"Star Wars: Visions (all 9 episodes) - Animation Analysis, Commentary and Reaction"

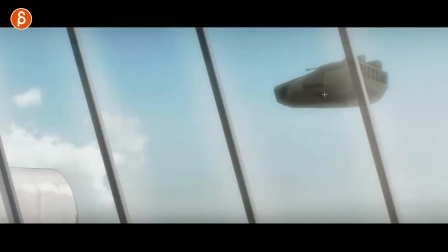(29:12)
i don't know if you can see this in the in the you know from my recording and the compression everything but there's like extra dirt and almost like i don't say spider webs but it almost has that feel i don't think you can see this there but when you watch this properly so
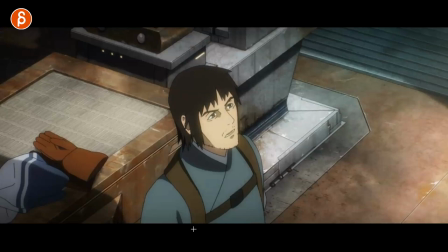(29:26)
every now and they had some really nice details in the show that's also cool
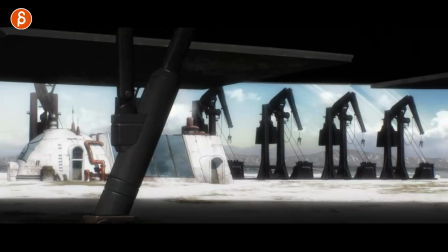(29:31)
again just like the the mechanical aspects and designs of all this so
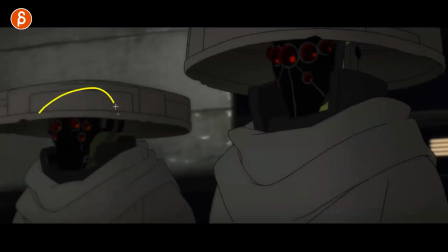(29:37)
cool and then yeah yeah cool designs as well there's something
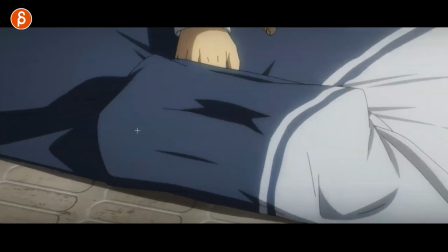(29:42)
about cloth like i said before in 2d and i love how long they linger on
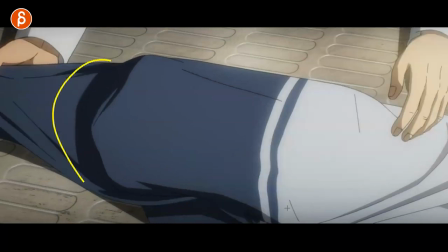(29:47)
this on how this actually works and how he puts it underneath and starts folding it which is very satisfying to see there's a cool
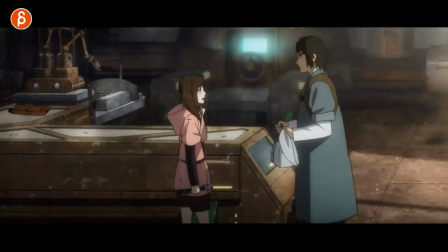(29:53)
moment too here when he goes around like that as a shot if you if you're a student watching it like what should i do in terms of characters when
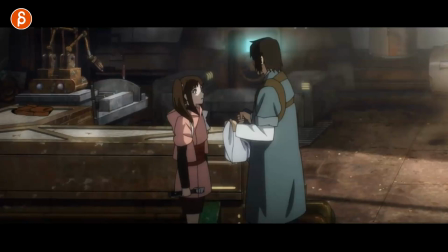(30:00)
they do um you know any form of dialogue it's like when you go back to the other shot here actually let me bring the other shot back up again is this i
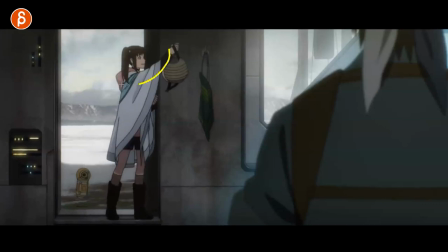(30:08)
love that she talks she says all that stuff here while doing this so the secondary action like that that normal day-to-day business as you deliver a line it's always very satisfying to watch the animation so it's not just the character standing in an empty room or at least in a set but then just deliver a line just kind of boring to watch and that is just cool that it's just more real life they
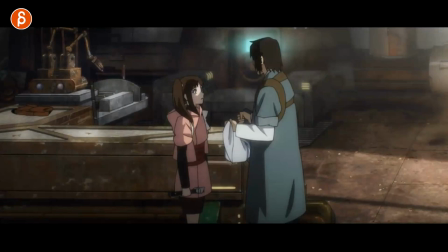(30:28)
would talk as they go about their business so when you do this here it's the same idea they talk and he has that go around she puts
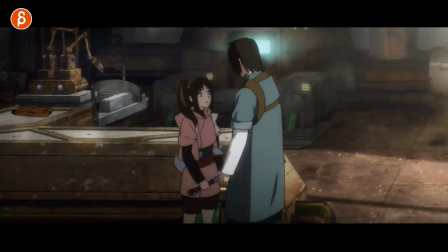(30:36)
her arms up and they still talk all right it's a great little moment i like that in this in this this moment there a lot of
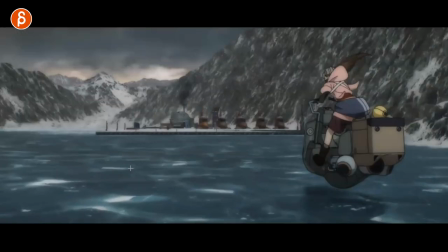(30:45)
moments there that's great too come on
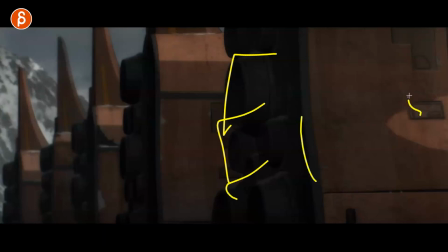(30:49)
locations i love stuff like that just close-ups of this i know it's super nerdy but i would love
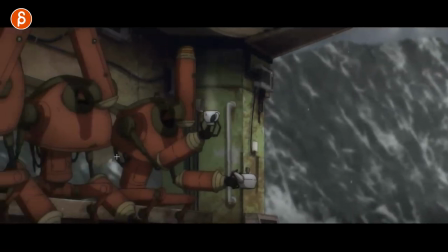(30:56)
just again an art of book all the vehicles all those guys what is this design
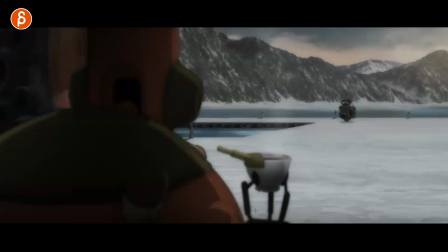(31:02)
i love those little tiny fingers holding this great and that
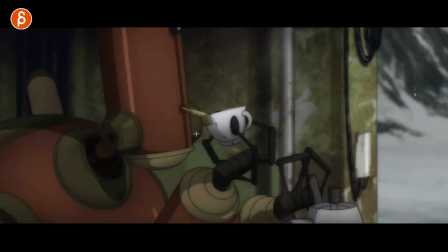(31:09)
again liquids food but i love this already i think what what is it doing i mean sucking it in there and then
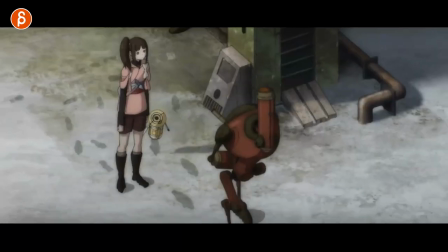(31:18)
into that i don't know it cracks me up she's so cool i really really like this this was awesome too in terms of she's in a hurry she's got to get
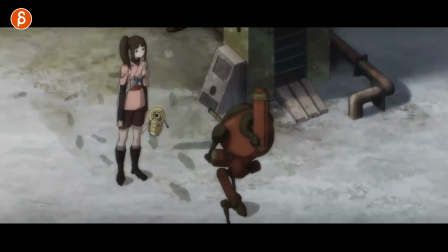(31:26)
somewhere spoilers somewhat and this guy because he said before i'm on a break i think okay i guess i'll go that slow walk
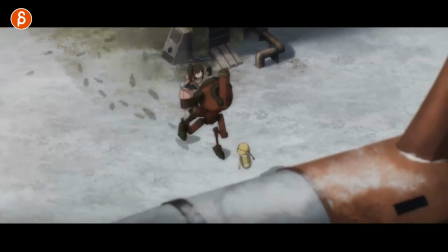(31:35)
i love that she just come on i love that it's
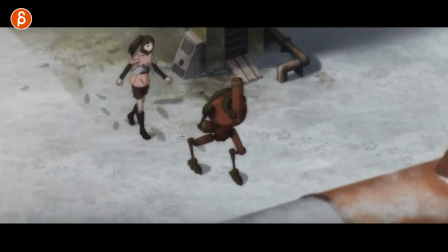(31:39)
great it's a great in a way a wait assignment but it's a great little acting moment of at least
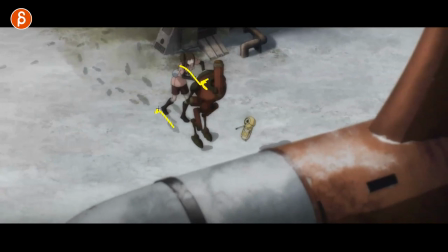(31:44)
in terms of her personality it's come on come on i want to push you forward to get faster and it's slippery there with this just that little detail on that as well
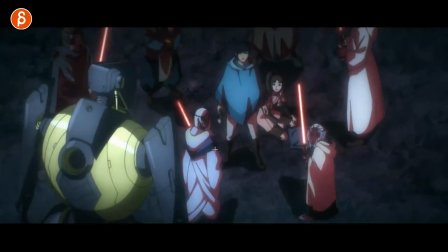(31:52)
lots of cool moments also again in terms of designs spoilers but how this guy
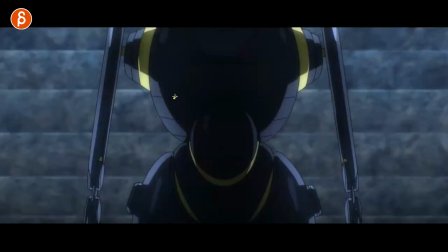(32:00)
actually let me go back here you see the intricacies of the the lines forming and then this
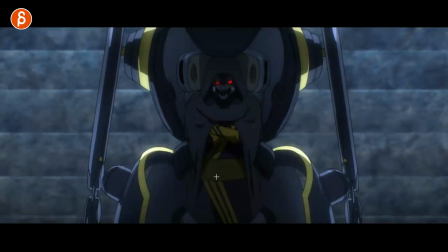(32:06)
opening and then the reveal in terms of what kind of pose it is and then how he gets out
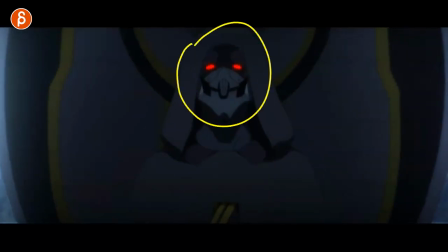(32:13)
very neat very cool design again well let's switch over to episode 6 that's T-O-B-1 sounds like Toby
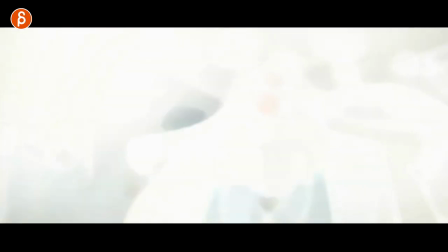(32:23)
and a totally different look again, let me play this out oh my god this is cute